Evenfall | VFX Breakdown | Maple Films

Hi, I'm Dustin, and in addition to being the writer and director of Evenfall, I also did most of the visual effects work on the series. So from beginning to end across all 7 chapters, there were about 280, 290 visual effects shots that we needed to create.
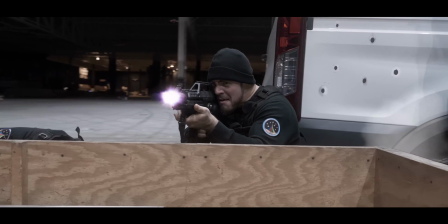(0:16)
This ranged anywhere from really obvious VFX work like laser blasts or rocket ships, to more subtle things like compositing,
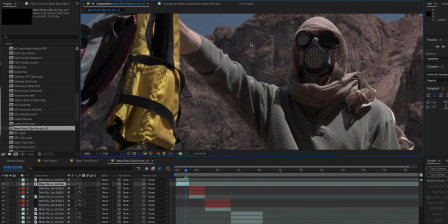(0:25)
rotoscoping, blurring out logos, or getting rid of airplanes in the sky. So on a proper studio-backed film or TV show, you'd normally have an entire team of visual effects artists working on stuff like this. We didn't really have the budget or the resources to do that, so I ended up doing most of the work myself.
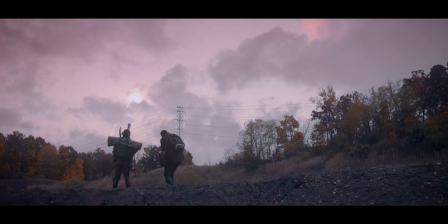(0:45)
The upside is that it didn't really cost us anything beyond having to purchase a few effects plugins or stock footage, and the only real downside is that I spent a lot of sleepless nights down here slowly dying away in front of my computer screens.
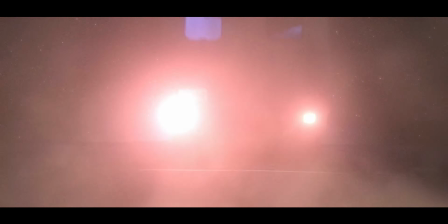(1:03)
Okay, so what I'd like to do is give a breakdown of 10 visual effects shots or scenes from Evenfall.
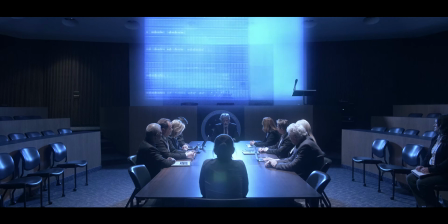(1:09)
We'll go in chronological order starting with chapter 1.
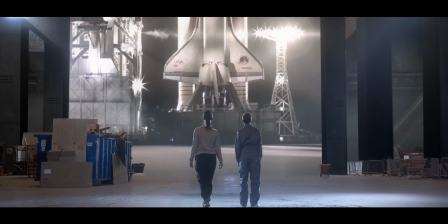(1:12)
I'm going to save how we did the space shuttle sequence for a separate video just because of how complicated that was. Now these aren't meant to be in-depth tutorials or anything. I'm just going to show you the basics of how we accomplished each shot.
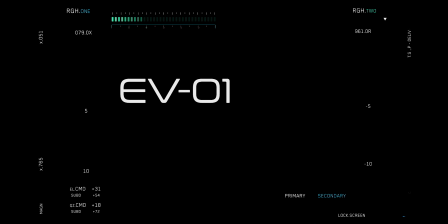(1:25)
So here we go. Number 1. The opening rocket shot.
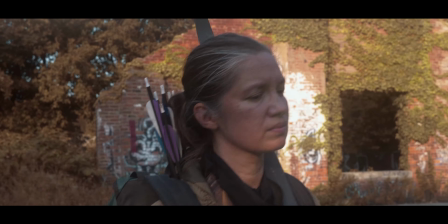(1:30)
This is the first visual indication that our story takes place in a sci-fi setting.
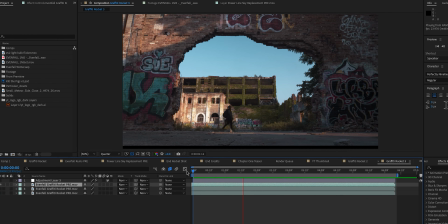(1:35)
Here is what the shot looked like right out of the camera. In visual effects lingo, this is called the plate. In order to get the rocket to look like it's coming from behind this building, I had to cut a hole in the shot by creating what's called a mask.
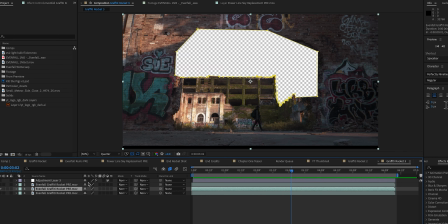(1:49)
With this mask, you can place anything you want behind the shot now.
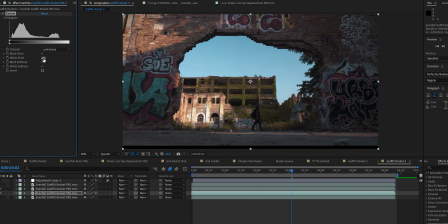(1:54)
I then duplicated this mask layer and keyed out the brightest parts of the image to help mask out these additional spots behind the trees.
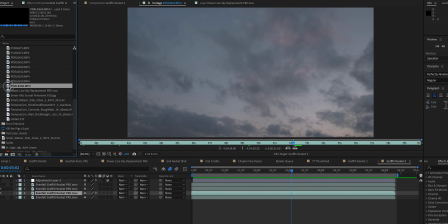(2:02)
I shot a separate plate of a partly cloudy sky since the original sky was kind of nondescript and featureless.
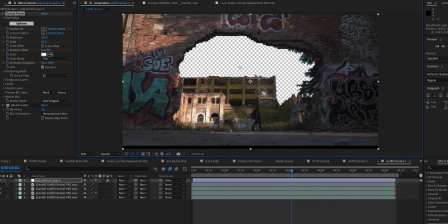(2:08)
Now for the shuttle part. I added a light flare for the rocket engines, along with a pre-rendered smoke trail that I purchased.
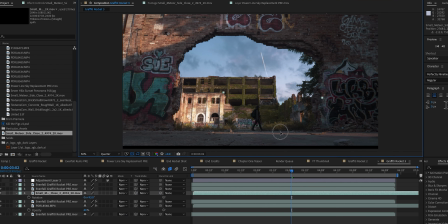Then, I animated the flare to move at the same speed as the tip of the smoke trail. Here's the final result.
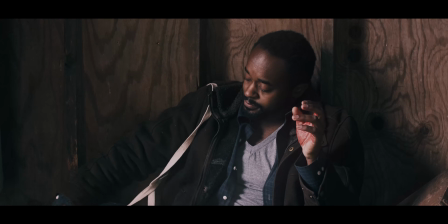(2:33)
Number 2. Reg almost gets shot by an arrow. So, a lot of people have asked if we really fired an arrow right next to Morgan's head in this scene.
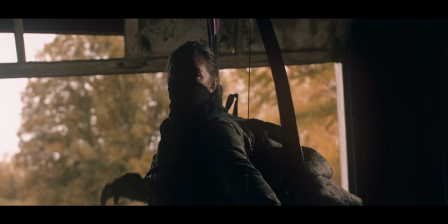(2:43)
And the answer is no. Here's how we actually did it. First, we filmed Morgan's take without the arrow in the wall.
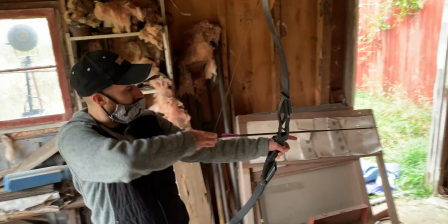(2:51)
Then, without moving the camera, we had Morgan step out of the frame so we could fire the arrow next to where he was sitting.
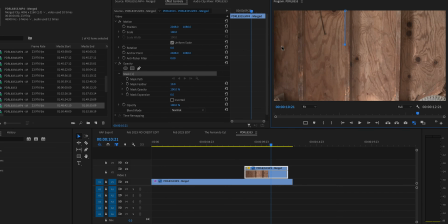(3:02)
Then, in post-production, I spliced the 2 frames together by cutting masks around each of them,
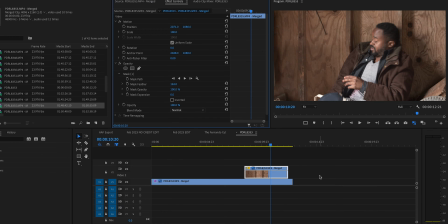(3:07)
and then lined up the takes so the timing of the arrow hitting the wall matched his reaction to it. So this one is less of a VFX shot and more of just some camera and editing trickery.
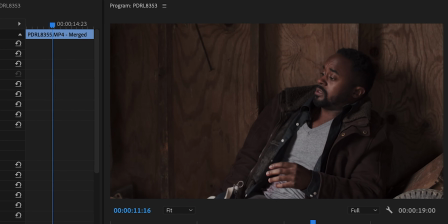(3:19)
But now you know that no Morgans were harmed during the filming of this scene. Number 3.
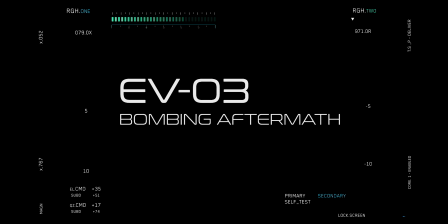(3:25)
Bombing aftermath.
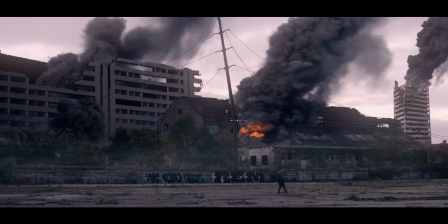(3:27)
So Claire is heading back to the well after a massive bombing raid, and I wanted to give a sense of scale and actually show that aftermath.
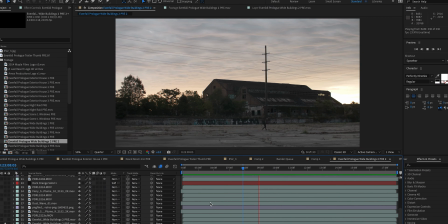(3:35)
So this is what the original shot looked like.
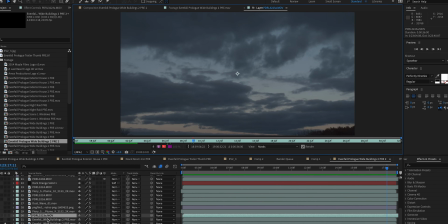(3:38)
Now although the sky looked really cool, I had to key it out in order to drop new layers behind the foreground objects.
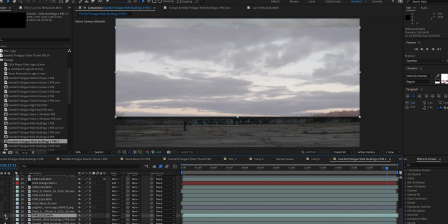(3:46)
So here's the replacement sky first. Then I wanted to add more buildings in the background, so I dropped in some additional plates behind the foreground elements.
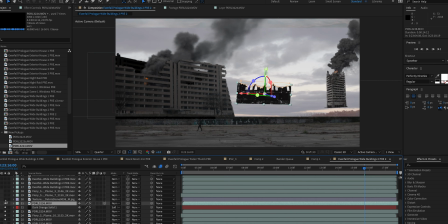(3:58)
Next I started masking and cutting out sections of the buildings to create realistic looking damage to them.
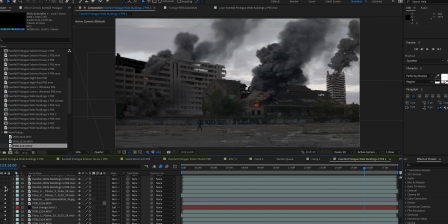(4:03)
I then added several layers of fire and smoke plumes since the damage was supposed to be fresh.
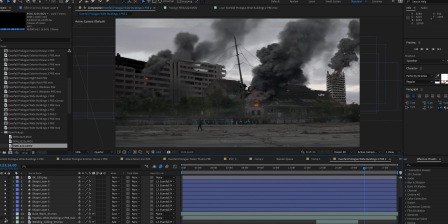(4:11)
Add a little bit of foreground haze to cover up my lousy compositing work, and things are basically good now.
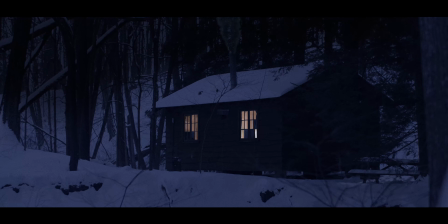(4:21)
Number 4. Snowy cabin at night. For the Christmas scene in chapter 3, I wanted to show some exterior shots of Garrett's cabin at night.
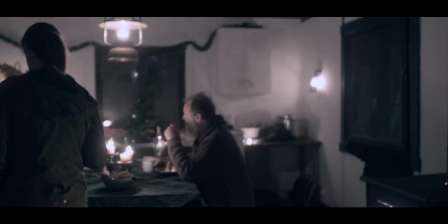(4:30)
It wasn't practical for us to actually film this at night, so instead we relied on a process called day for night.
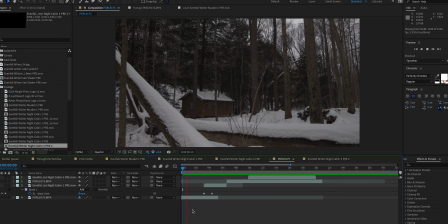(4:37)
This was accomplished by filming daytime plates of the cabin,
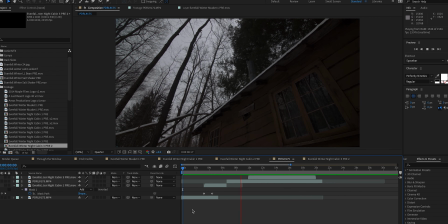(4:40)
and then I applied a color grade to make the entire shot darker and more bluish in tone, to make it look more like nighttime.
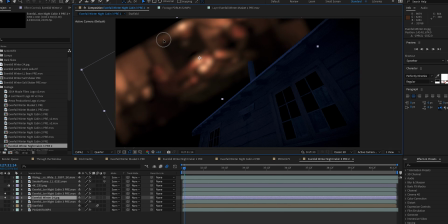(4:48)
Next, I cut masks around the cabin itself, along with each window pane so I could place a soft, glowing interior texture behind it.
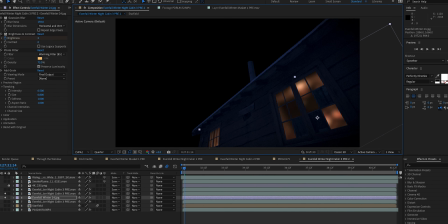(4:56)
This helped motivate the candlelit ambience from the interior shots.
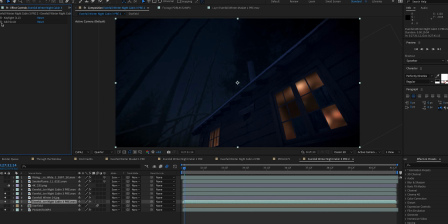(5:00)
I keyed out the cloudy daytime sky and dropped in a layer of twinkly stars,
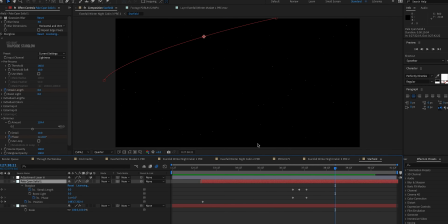(5:05)
then animated a little satellite or a space station moving across the sky here.
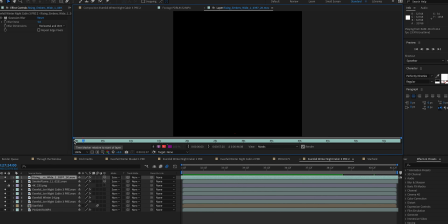(5:10)
The last thing I added was a pre-rendered smoke plume and some rising embers coming out of the chimney.
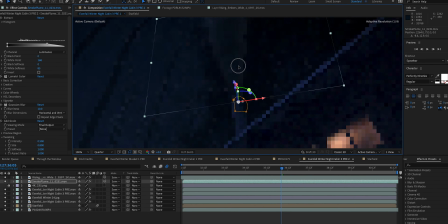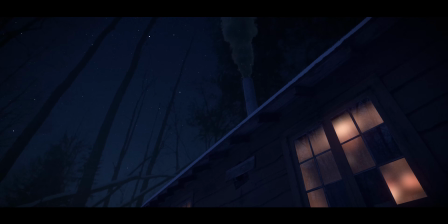Number 5. Pritchard's computer monitors.
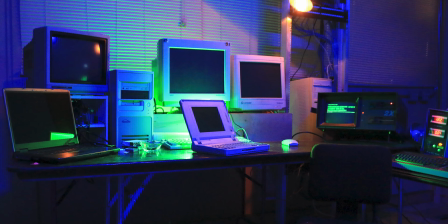(5:31)
Most of the old school CRT monitors we had on set didn't actually work, so that meant I had to do all of the work in post.
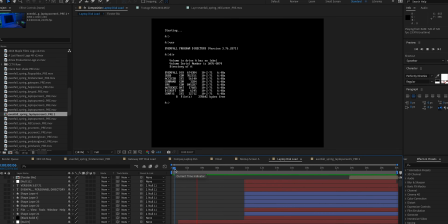(5:39)
I had to design different user interfaces, programs, and command scripts all from scratch.
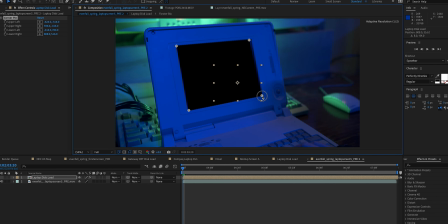(5:44)
However, it wasn't enough just to lay those animations over these blank screens, because they looked super fake at first.
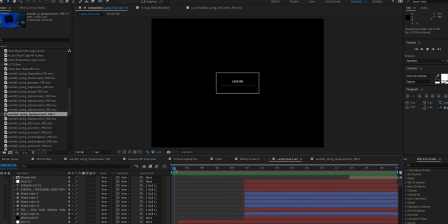(5:51)
So to make them look more realistic and blend in with the shots better,
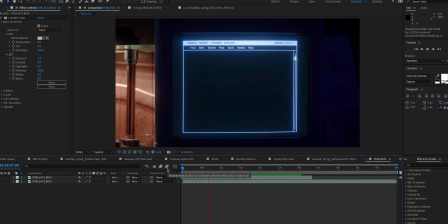(5:55)
I played each computer animation on a working CRT monitor and I filmed it with my camera.
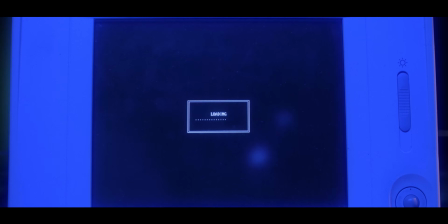(6:01)
Then I took that shot and composited it into the scene.
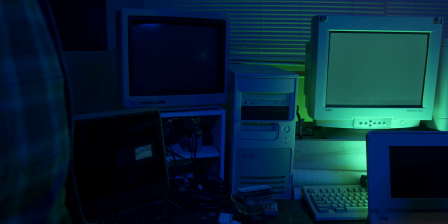(6:06)
This helped give the animations that natural CRT glow that just can't be replicated by plugins or effects really well.
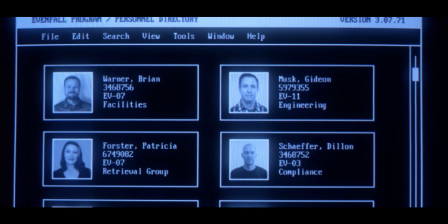(6:13)
Here, when Pritchard pulls up the Evenfall personnel directory, every single person that pops up has a unique name,
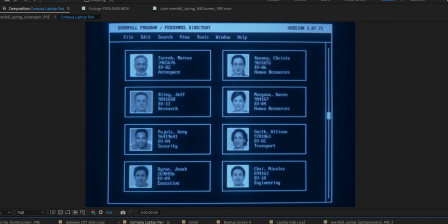(6:20)
title, employee number, and a facility location.
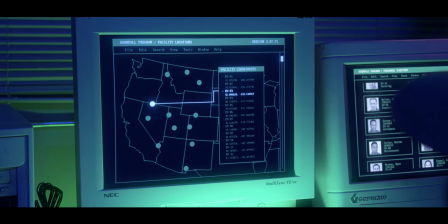(6:24)
And each location that's shown on screen has GPS coordinates that match where they would actually exist on a map.
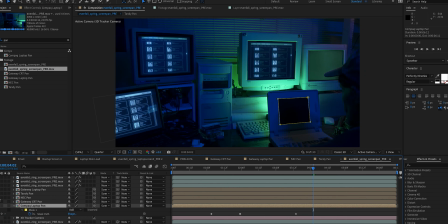(6:29)
This is unnecessary information, but I'm sharing it because I probably have OCD and I need some help.
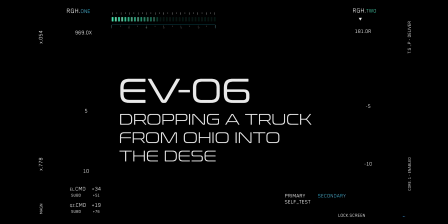(6:35)
Number 6, dropping a truck from Ohio into the desert.
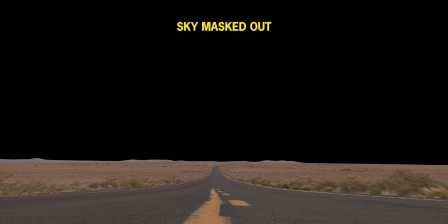(6:39)
Since it was logistically impossible to bring our beloved military truck across the country, we had to rotoscope it into several plate shots out west.
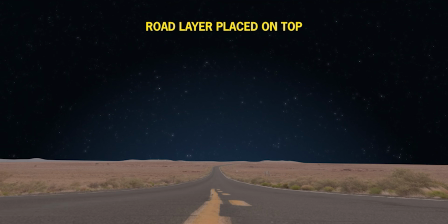(6:48)
The opening shot in Chapter 5 required several layer stacks.
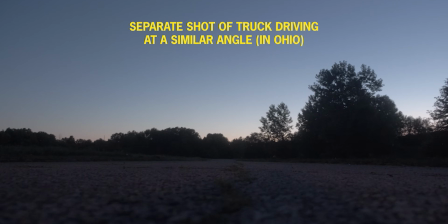(6:51)
I had to match the angle of that shot with a shot of the truck driving over the camera in Ohio.
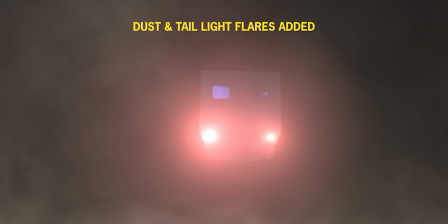(7:00)
Then I added some taillights, some exhaust smoke, and gave the shot a 3D tilt to make it feel more organic.
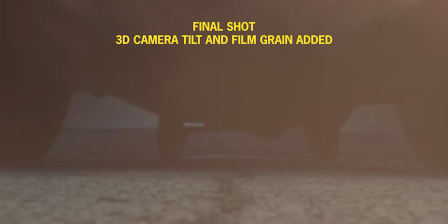(7:09)
The process was pretty much the same for other exterior shots.
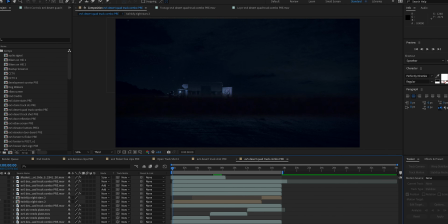(7:13)
I'd have to merge a plate shot from the Nevada desert with another plate shot of the truck in Ohio.
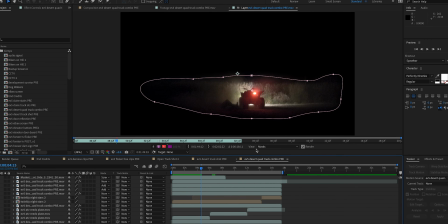(7:19)
Luckily, shooting all of this at night made things a little easier for the compositing work.
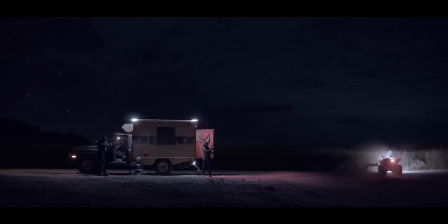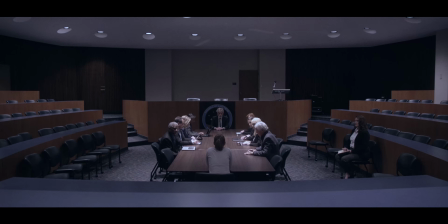(7:30)
Number 7, the hologram screen. The hardest part about doing this effect sequence was just finding a way to light the scene properly.
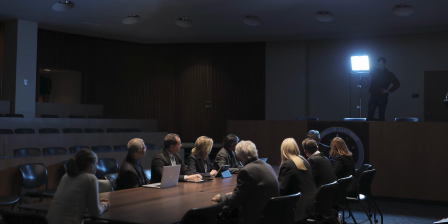(7:38)
I wanted the holographic screen to produce its own light source,
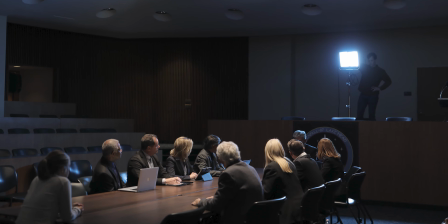(7:42)
so we stuck a single airy sky panel at the front of the conference room set and put it on flicker mode.
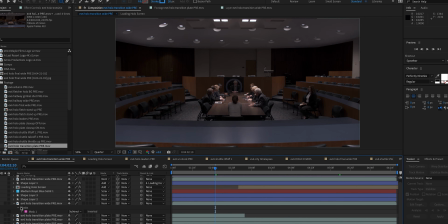(7:49)
We shot plates of the room with the lights on and off so that I could transition between the two in post.
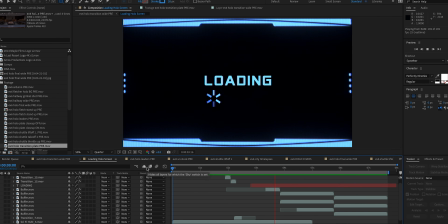(7:58)
I created the actual interface in After Effects, and then I added a magic bullet effect called Holo Matrix to give it the right look and feel.
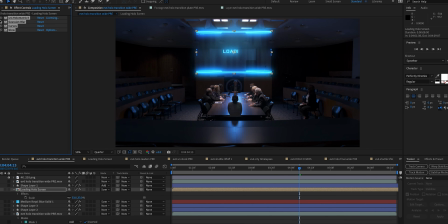(8:07)
Then I added some glow and made it semi-transparent so it could blend into the footage better.